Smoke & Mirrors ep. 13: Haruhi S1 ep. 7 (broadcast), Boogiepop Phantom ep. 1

So this episode begins with a very important moment, which is called, and I think we can explain this much, called the Column of Light event, which for some reason decided not to... show what's going on here hmm why am i not getting video one second guys i'm having some weird video oh it's
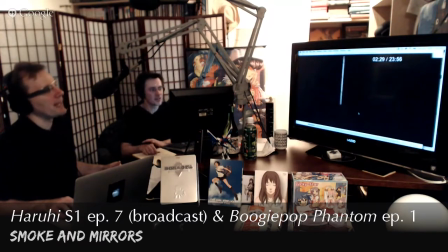coming in the column of light yes you know that's i see that column of light yeah and it someone has described this series as being
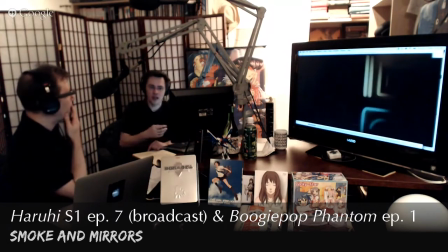dark and not just content wise but in the visuals yes it seems that uh we're starting out with a very dark scene let's talk about that And I think it's a very important thing for us to tackle in this first episode is that the overall color scheme of Boogie Pop is one of the darkest out there.
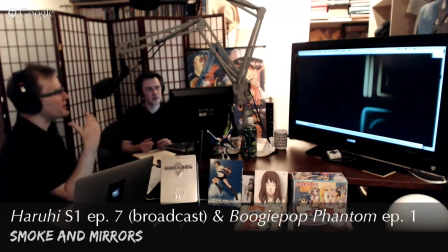And not only dark, it's very sepia-toned. Yeah. It's very washed out, and you don't see edges and corners very well.
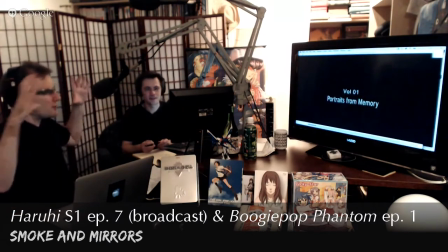In fact, there are quite a few shots here where it's literally just a circle. A circle, yeah.
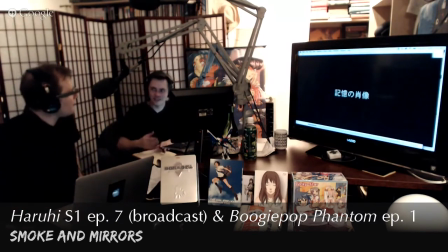Everything's fuzzy outside of that circle, but in that tight ring, you can see what's going on. and it feels very disorienting. It does. Looking through that. Yeah. So on the one hand, they're very much trying to direct your attention.
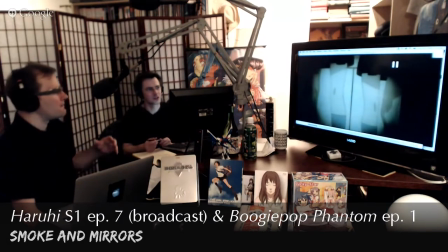But also on the other hand, they're trying to, yeah, you see it there. The disturbed mind of somebody hyper-focusing on. Yeah. And that's further emphasized by the fact that this doesn't have a standard framing for an anime series in the sense that it's not always focused on characters' faces.
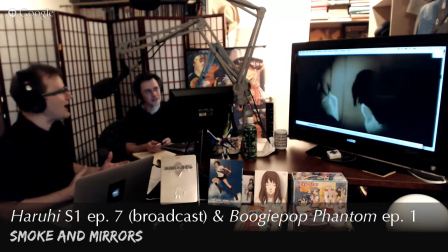in these early shots you're seeing girls legs, you're seeing girls in the back of the head, it's very disorienting because you can't just kind of narrow it around a character
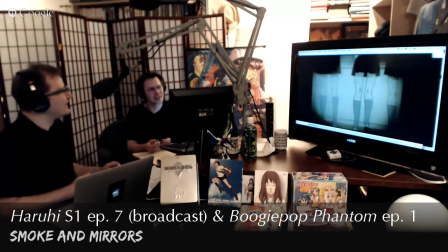who are these people? what are we looking at? yeah,
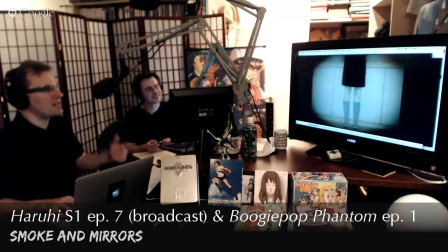it's very strange and we do finally start to zero in on one character with that fantastic opening line,
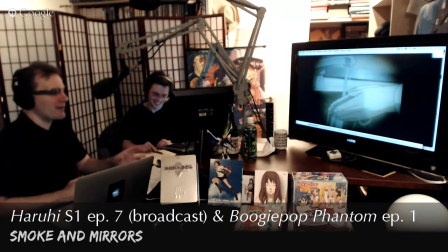I gotta say, this is one of my favorite opening lines of any anime ever that was from back when I didn't like myself wow boy does that get intriguing that's that uh that makes you go well okay okay i'll bite yeah yeah and so here she is washing her hands
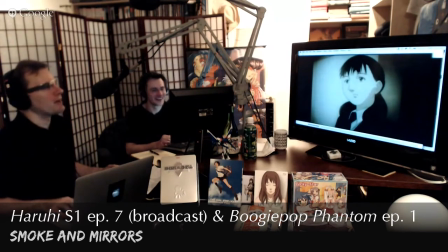um and we see she's a pretty normal looking japanese school girl long hair and braids in this case dressed in the school uniform It's in the
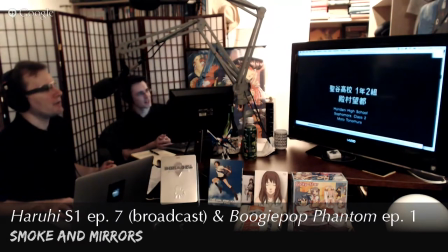school uniform. Sophomore, class two. Moto. So Moto is the main character here. We should also mention as we've seen later that this is a series with a lot of characters
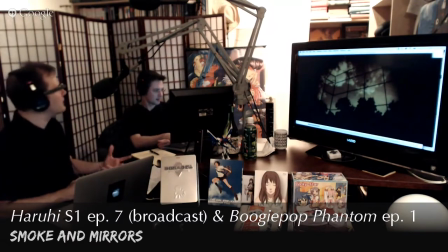and it is beneficial to really grok and to pay attention to characters' names because they're not necessarily going to show up again.
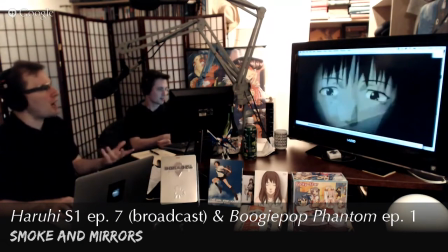So then we have these various shots of the school grounds and we see this
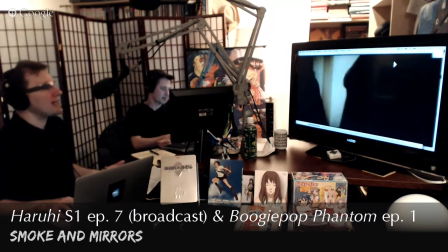moment with her and boys and again here's kind of your hint that something weird is going on
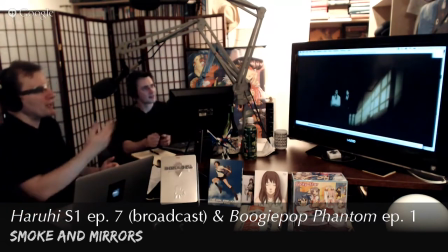about her personality she stops in the middle of the hallway two guys are coming at her and she moves to one
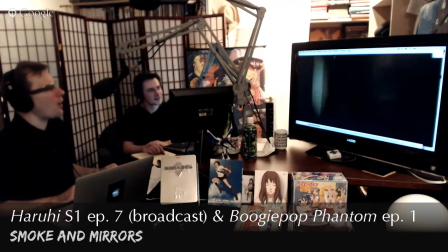side and they walk past like she's invisible yeah
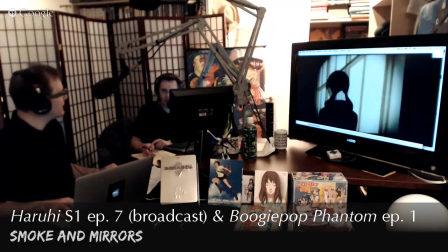she's she's making herself small and yeah out of the attention of these people she's not saying hey I'm a human I Deserved to have
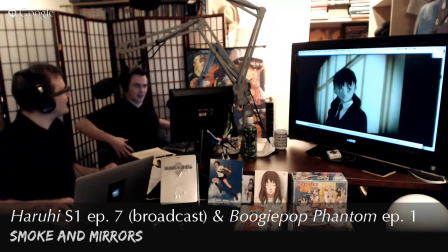the space that I'm occupying She's like Very much so
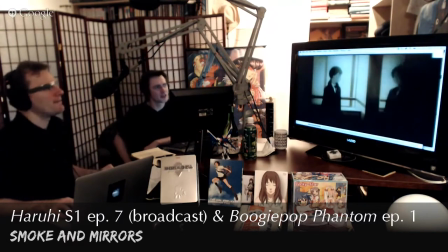Very passive So her friend shows up here And it takes us a while For us to see that her friend Can be recognized
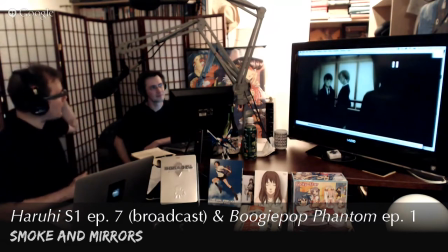by the fact That the friend has this Lighter hair and it's abnormally light It's almost blonde
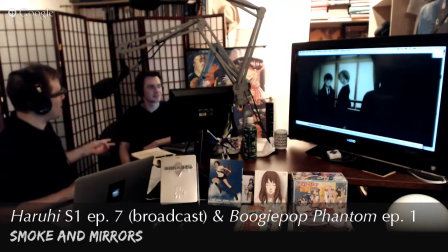And it's cut short Which tells us something about her character It tells us that she's a little more modern With the hip with the trend exactly um and she's a little bit more um yeah just hip if you will as the young people say these days as those youngsters yeah pretty much and
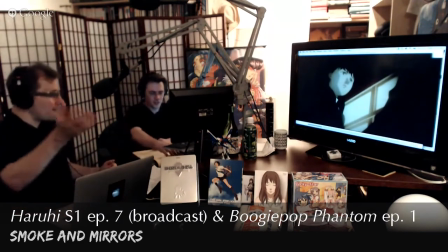so she's trying to get um come on out to come come out now let's go be social right now of course you know serial experiments lane had come out two years earlier and this was the primary motivating storyline of lane so this may well have been them trying to sort of
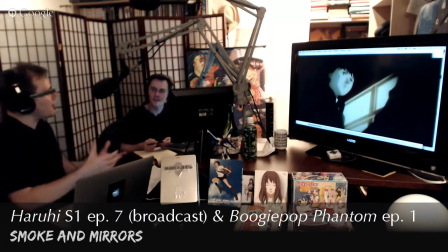hint to viewers that their show is going to be a Lane like TV show. And I think were some of the folks involved in this also involved on Lane? I'm not familiar with that to be honest. It could well be.
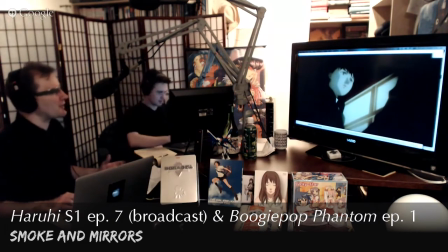I'm pretty sure none of the major staff were in terms of like director and such but it certainly has a lot of sort of call outs to Lane visually and in terms of initial storyline.
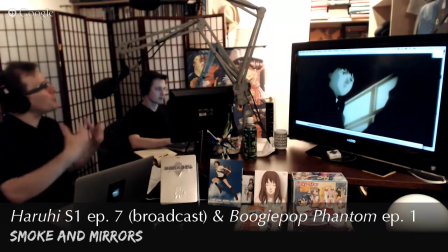Again, just to kind of tell people we're doing something kind of like what Lane did.
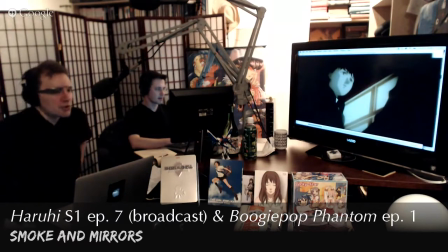It should be pointed out, Lane was not a huge commercial success, but it was a big artistic success. Fantastic. Without, yeah, without a doubt.
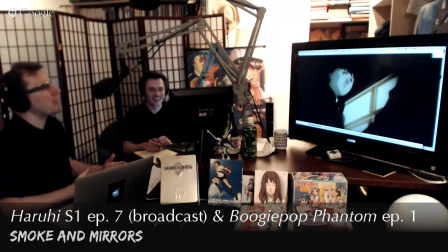And so people within the anime industry and also otaku knew Lane and respected Lane.
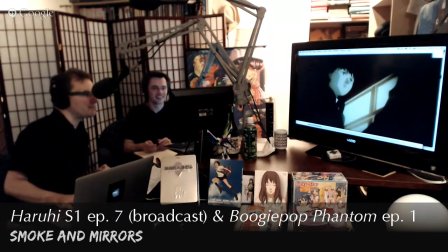One of those things. Marvin. Yes. Hey, Marvin.
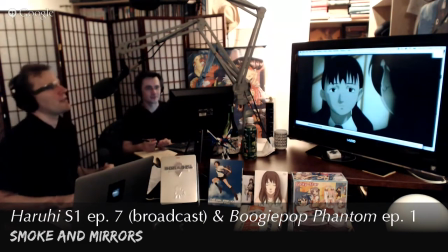Yeah, Boogie Pop is a good example. So Marvin in our chat room is pointing out that if you find this online, you're going to need to find a high-quality version because it is so dark, intentionally, you know,
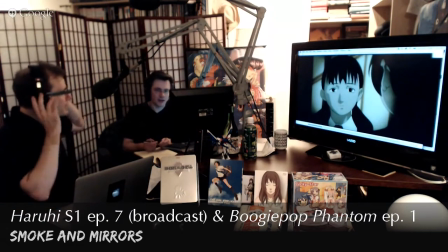literally dark visually. I found myself wanting to adjust my monitor just so I could see deeper into the dark scenes
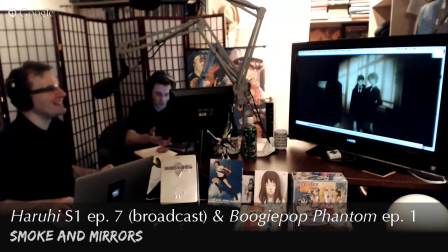because the black levels were so squashed I couldn't really make out detail in them. Now, to be fair, part of that is budgetary. Part of that is they did not have a big budget for this show. This was just when anime budgets were tanking in Japan. Oh, there was a downturn.
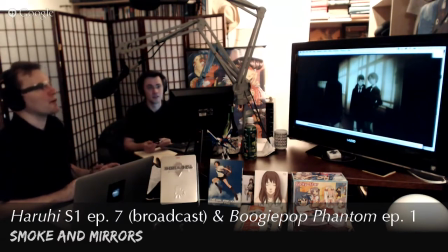Oh, yes, very much so. So budgets were very, very low. So by doing this, they didn't have to draw as much. And so they deliberately... Save on backgrounds. Yeah, they save on backgrounds. You save on animation because you're not drawing lots of detail to the characters.
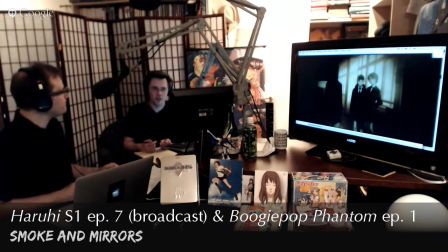You still have to do a lot of stuff with shadows. but that can be done with less expensive compositing exactly and less expensive shading
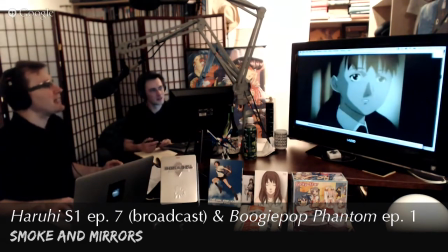so so yes that was something of a cost savings as well but yes
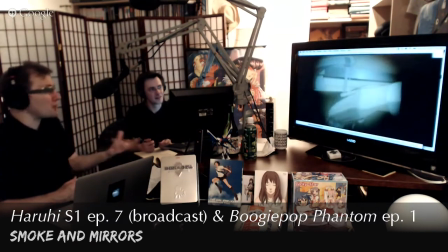definitely look for a high res version but also recognize it is going to look dark and washed out and faded so yeah so we know her friend is hip and not really succeeding in drawing her friend out very long she's trying to get Moro to
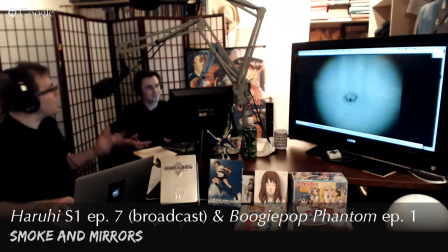be social hey come on let's go yeah and meet some boys right and and so and that's an important thing and something that again it's hard to know unless you know japanese culture one of the things somebody mentions is well there are three of them and the fact that there are three girls here hints that this
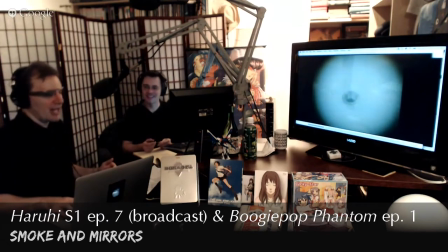is a group date so it's three boys three girls going out and and in classic japanese 90s or 2000s
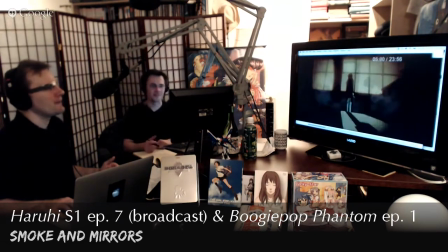style what do they do they go out for karaoke karaoke which is fun it is yeah um and again we get a hint here about Moto's character.
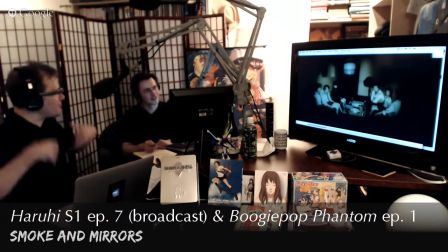The fact that the other two girls have their jackets off. Take off your jacket. Stay a while. Yeah. Relax. But she doesn't relax. She's got her jacket on. She's got her jacket on. She's like totally reserved. Absolutely. She's not opening herself to the group at all in any emotional or social No.
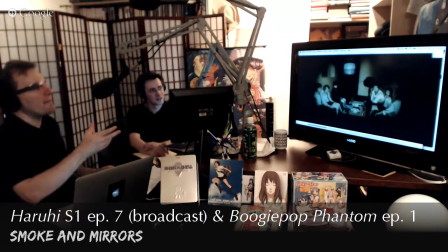And even further, both the other girls are right next to their respective partner. Whereas she's opposite her partner. Yeah, she's like scooched over a little bit from the closest person.
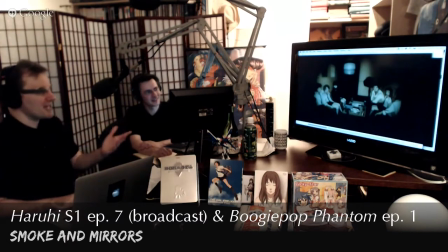She's very much keeping herself away. Again, here's a good example of where this is a show that rewards close watching.